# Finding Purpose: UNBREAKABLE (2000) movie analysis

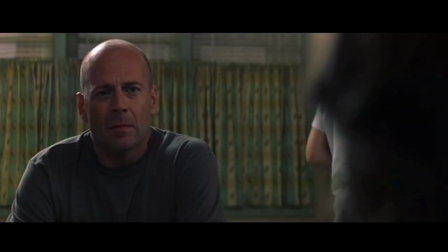4:18 We are in these people's bodies, we are looking through their eyes. Seeing these scenes in this way makes them more personal.
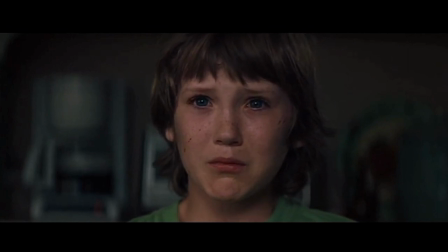4:27 It helps us to relate to these characters in a much deeper way so that, like David's son,
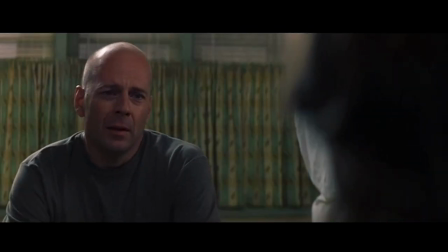4:34 we can draw inspiration from Dunn's newfound sense of purpose.
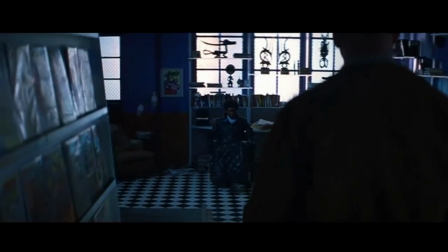4:39 The flip side to this coin of course is Elijah Price himself.
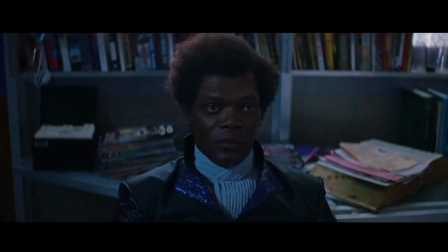4:43 He turns out to be the villain of the piece, in fact having orchestrated the train crash that set Dunn on the path to finding his purpose.
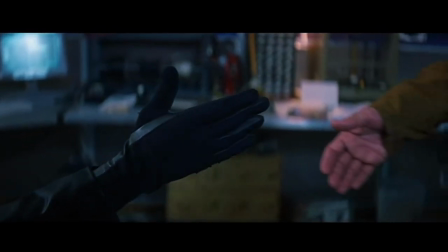4:53 Elijah Price has embraced what he sees as his destiny which is ultimately to be the villain.
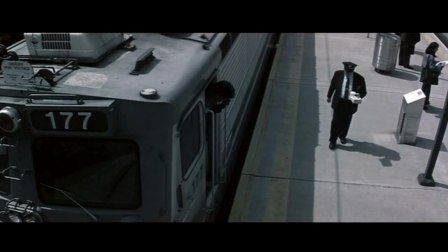5:00 In the final moments of the film we learn that purpose,
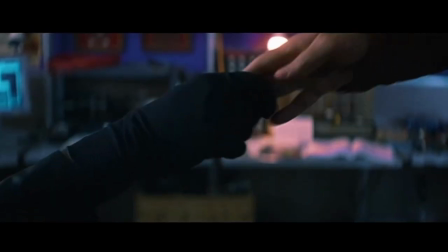5:03 however inspiring it may be, can also be found in the darkest of endeavours.
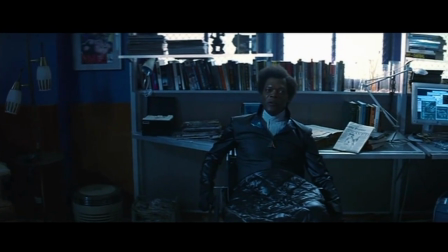5:09 One man's purpose may be found in the path of heroism, while another's may be found in the path of destruction.